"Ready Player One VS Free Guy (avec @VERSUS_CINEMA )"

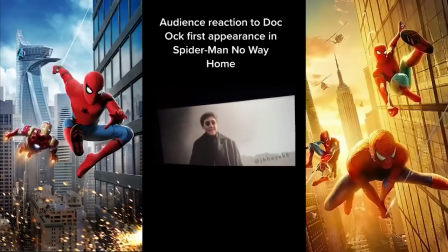Ou encore le dernier Spider-Man de Marvel, qui va nous ressortir les personnages des précédentes adaptations et qui se font acclamer dans les cinémas quand les anciens personnages arrivent à l'écran, c'est fou. D'autant plus que Free Guy lui-même dit se lever contre ça, alors qu'il tombe en plein dans le panneau de ce qu'il veut montrer du doigt,
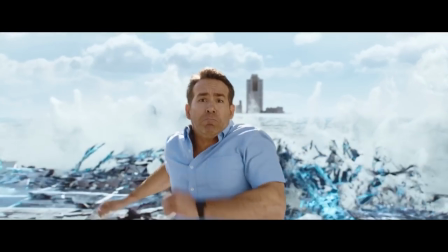ce recyclage, comme le fait Antoine, qui s'approprie le contenu d'autres personnes pour construire son jeu par-dessus,
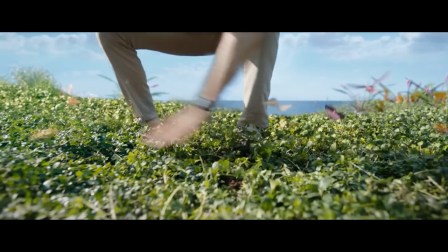en prétendant que c'est un jeu original. De la même façon que Sean Levy prétend faire un film original, mais en se basant sur tout ce qui a été fait avant. Et c'est là que Ready Player One prend sa force, en étant un film qui s'oppose totalement à tout le cinéma de son époque, de façon extrêmement intelligente, si intelligente que la plupart des gens ne l'ont même pas compris. Les mêmes personnes qui sont fans des Stranger Things réalisés par Sean Levy, qui foncent la tête la première dans la mièvrerie régressive de cette époque que ses créateurs mêmes n'ont pas connue. Le film nous met face à cette impasse pop culturelle dans laquelle on se retrouve aujourd'hui.
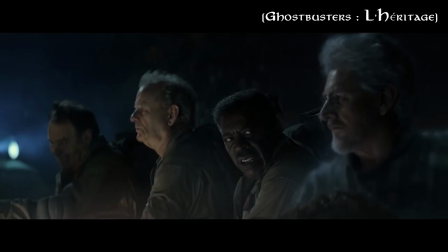Une impasse totale, où le nouveau Ghostbuster s'effondre totalement à partir du moment où il décide de nous ressortir du chapeau les anciens personnages.
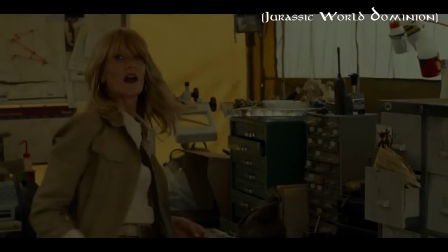Tout comme Jurassic World Dominion, qui nous ressort les personnages du premier Jurassic Park,
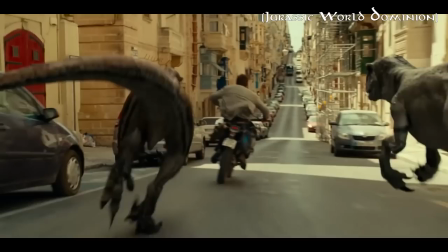à la façon d'un Star Wars 7, qui refait exactement les mêmes scènes que les précédents, et qui fait même sa promotion dessus,
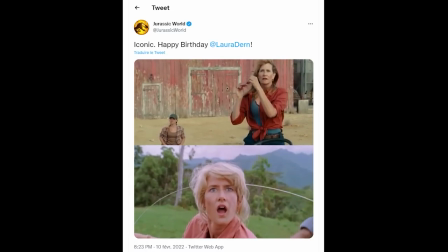en montrant bien « Regardez, on fait la même chose !» mais en moins bien et 30 ans après.
Don't move.
Cette image est juste monstrueuse. Comment on peut être fier de ça, sérieusement? Mais en fait, le film, ce qu'il raconte profondément, est totalement décalé de l'attente des spectateurs qui vont le voir. Et c'est finalement pour ça qu'il a plu ni aux uns ni aux autres, la même façon que AI, qui était à 180 degrés de ce qu'on pouvait en attendre.
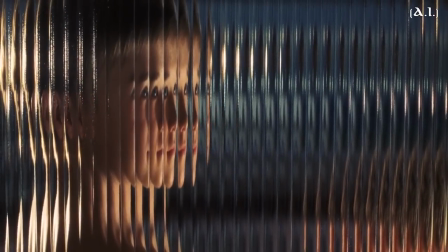Un film totalement métaphysique et kubrickien, alors que les gens attendaient une sorte de E.T.
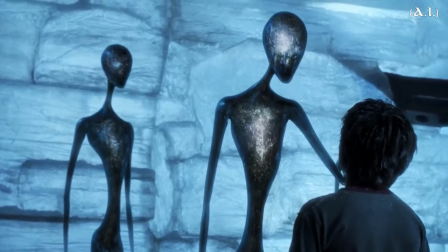2, un film pour gamins avec des robots où à la fin il y a des extraterrestres qui débarquent. Parce que oui, 90% des gens qui ont vu AI croient encore qu'à la fin c'est des extraterrestres,
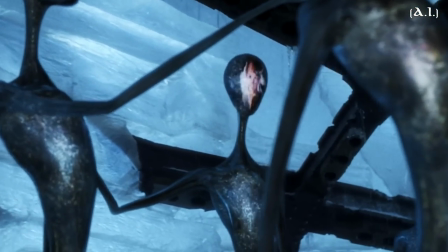et pas l'évolution naturelle des robots.
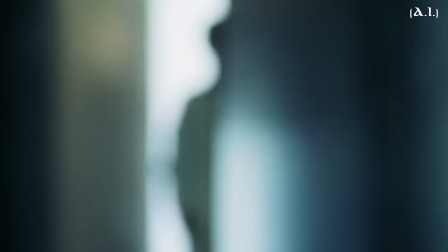Ce qui pourtant nous était annoncé par Spielberg tout au long du film, que ça soit par l'apparition de David ou par le logo de la compagnie de robotique,
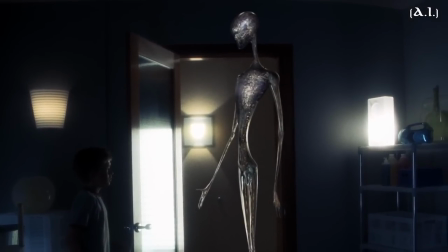qui reprennent exactement la forme des mécas de la fin. Mais les gens savent juste pas lire les images en fait. Et c'est d'ailleurs par hasard que Spielberg est cité ouvertement Kubrick dans Ready Player One à travers Shining, justement pour ouvrir les yeux du spectateur. Kubrick qui avait lui-même initié le projet AI dans les années 80, et qui en avait discuté pendant 15 ans avec Spielberg avant de mourir et lui demander de faire le film à sa place. Et tout ça fait de Ready Player One un grand film très très actuel, alors que tous les autres films de cette mouvance rétro-80s s'inscrivent justement dans les années 80, ou du moins ils aimeraient. Tandis que Ready Player One n'aurait juste pas pu exister dans les années 80. Et c'est ça la grande différence. En fait, on fait dans cet épisode une opposition avec Free Guy pour en souligner les défauts, mais on aurait pu le mettre en opposition avec tous les films qui sortent en ce moment. Des films qui ne réfléchissent pas à leur propre monde ni à leur propre époque, mais à un monde qui n'existe plus. Ce qui me fait dire que Free Guy, c'est tout ce qu'il y a de mal avec le cinéma. Vous pourrez me dire que c'est du divertissement, que ça fait de mal à personne. Eh bien non, c'est dangereux! Parce qu'il représente, et surtout qu'il justifie par son succès, tous les travers qu'a pris l'industrie du cinéma ces 20 dernières années. Ce film incarne tout ce qui va pas avec le cinéma et le monde d'aujourd'hui. Et je peux dire honnêtement qu'il est, pour moi, le pire film jamais porté à l'écran. Tam tam tam!
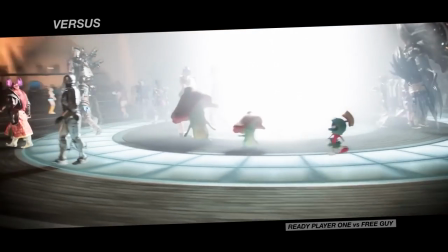Calmons-nous un peu. Et revenons sur le concept initial des deux films, qui se construisent sur plusieurs niveaux de réalité.
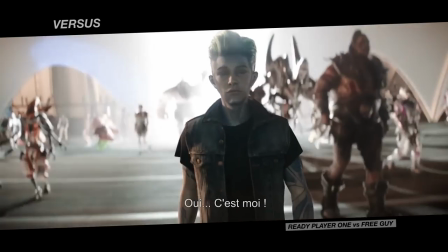Yeah, that's me.
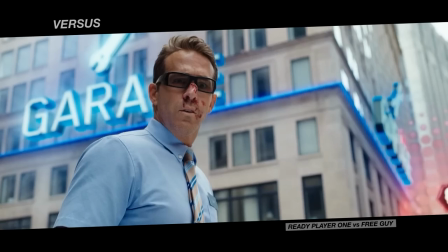Le réel et l'oasis dans Ready Player One, le réel, le virtuel, et même dans Free Guy, un virtuel augmenté, quand le personnage découvre l'envers du décor.
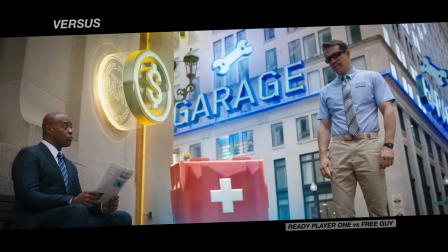Excuse me. You see this?
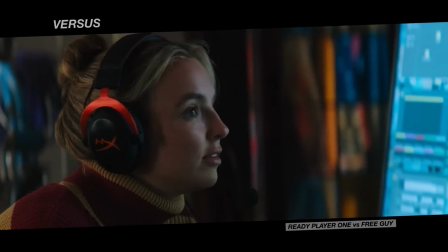Un des enjeux des films est alors de connecter ces différents mondes, de saisir comment ils interagissent.
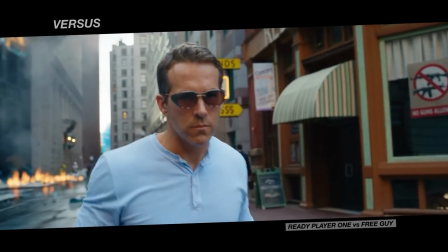Et cela va se faire par le biais des personnages principaux, grâce à un objet, des lunettes.
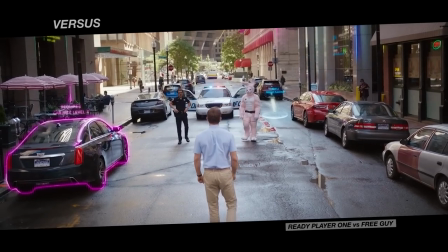Si dans Free Guy, le réel est plutôt bleuté et le virtuel plus coloré, dans Ready Player One, les deux mondes se démarquent plus nettement.
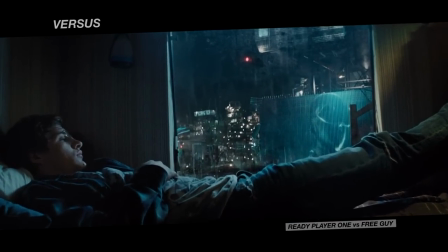Prise de vue réelle en 35 mm et teinte plutôt grise pour la réalité, monde entièrement modélisé en 3D et couleur saturée pour l'oasis.